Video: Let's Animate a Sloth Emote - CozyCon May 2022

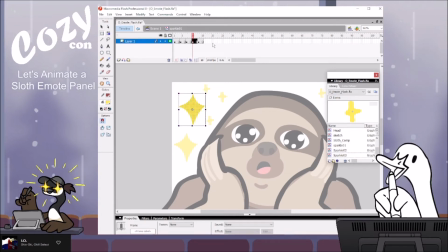(41:34)
That basically the change you have between your frames is going to affect how the motion appears. So the more change there is between frames, the more motion you're implying. Oh yeah, I like that way more. Yeah, that's good.
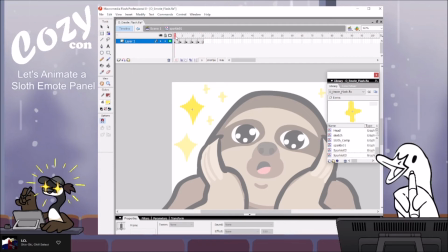(41:51)
That's the stuff. So I guess to break down what I did here, I had it get big, snap big, and this is kind of the overshoot. It doesn't grow a lot. It kind of, so the timing is, it feels like it slows down in its growth.
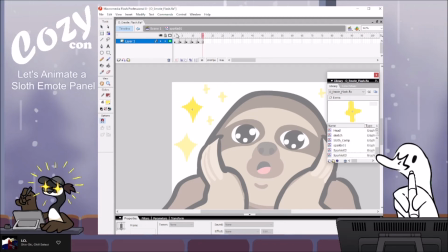(42:11)
Then it's gonna grow smaller, smaller. So it'll be a nice little pulse.
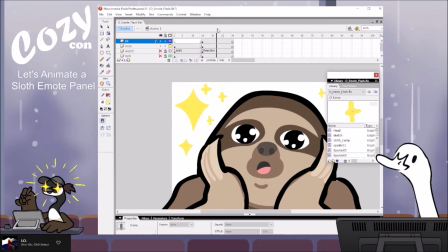Let's see. I'm going to, oh yeah, handy also. Animate has guide layers, so I actually have my initial.
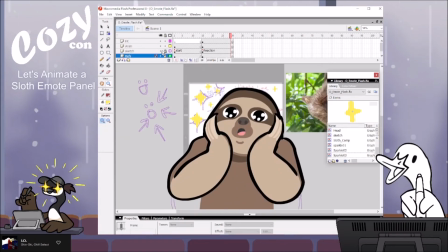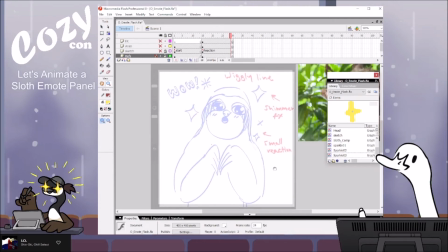(42:40)
Here's the, when I was pitching these ideas to Tamarin, this was the initial sketch I did for the sloth.
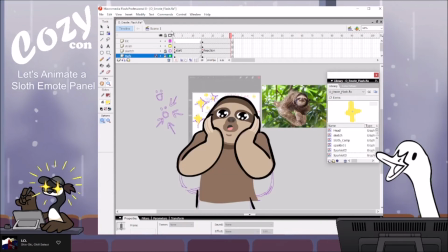(42:51)
But holding the face actually felt way more appropriate given what I did for the art gallery this year, which, by the way, definitely go to the art gallery tour. It's going to be awesome.
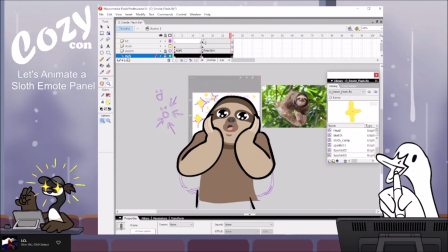(43:05)
There's a new sloth painting up that I did, which I'm very proud of. And it kind of tied us into this guy.
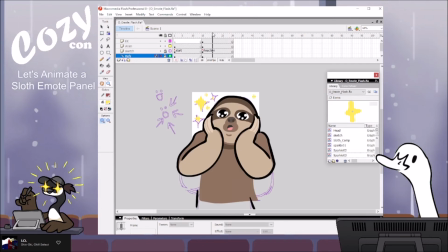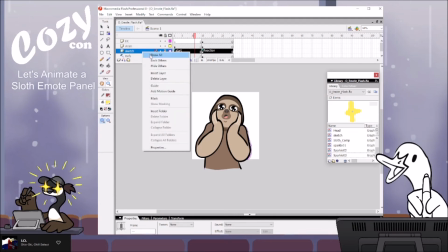(43:19)
Alright, I put my ref on a guide layer, and I'm also going to put my sketch on a guide layer so that they don't show in final publishing or tests.
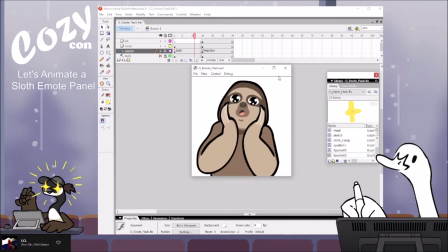(43:31)
And here's the test. Oh, I love it. Oh, it's great. This is the kind of thing that made me want to get into like animation, especially doing like icons and stuff, because it's just, it's so cute. It's so fun.
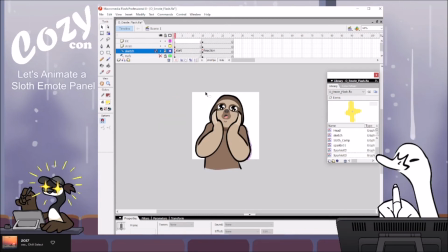(43:53)
Alright, I think, let's see, how are we doing for time?
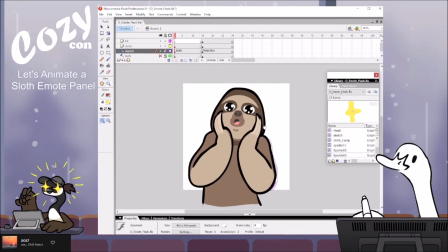(43:57)
We got 15 minutes, so I'm gonna see if I can really quickly add a little something for the mouth in our 15 minutes.
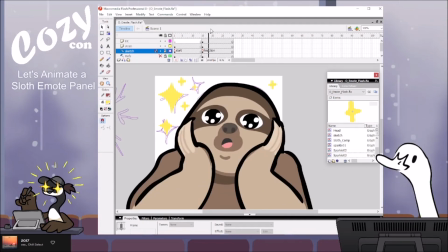(44:09)
Because we got the eye shimmer down.
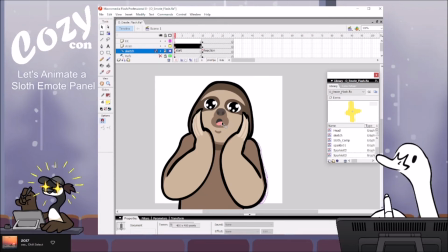(44:15)
I'm going to add something a little different for this guy. So this is the starting animation. I haven't really separated this out nicely into layers. If this was like a proper build or something for animation, you'd have your head, your hands, all this would be on different layers and stuff. I am being pretty
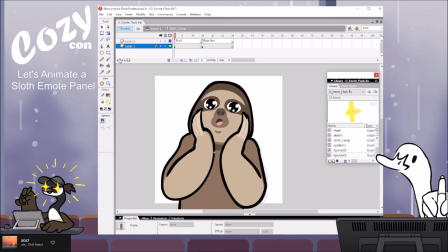(44:34)
simple, I would say a little lazy, just a little bit. I'm gonna put the mouth though on a different layer. Oh right, the head is actually in its own little thing.
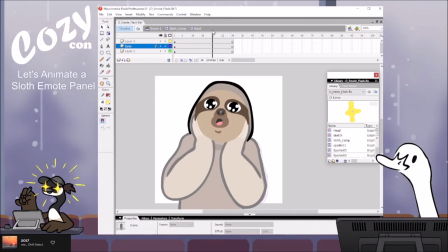(44:54)
Gotcha. Let's have the eyes be, we're in our little head comp here. That's gonna be single frame. Are you single frame? No, you're loop. Single. no movement for you. And then it can loop back. Oh.
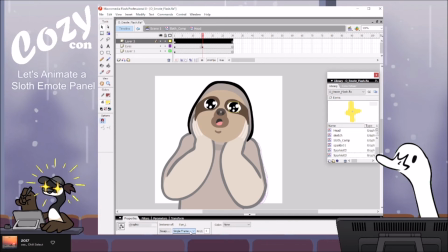(45:18)
Uh-oh. I'm gonna save because it's being kind of weird. It's being a little slow and laggy, which is often a... Whenever this program gets a little bit laggy, I'm always like, it's gonna crash.
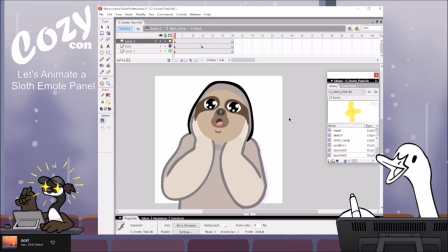(45:35)
That's okay. If it crashes, you'll just see my desktop. It'll be fine. Oh. My Cintiq stopped working.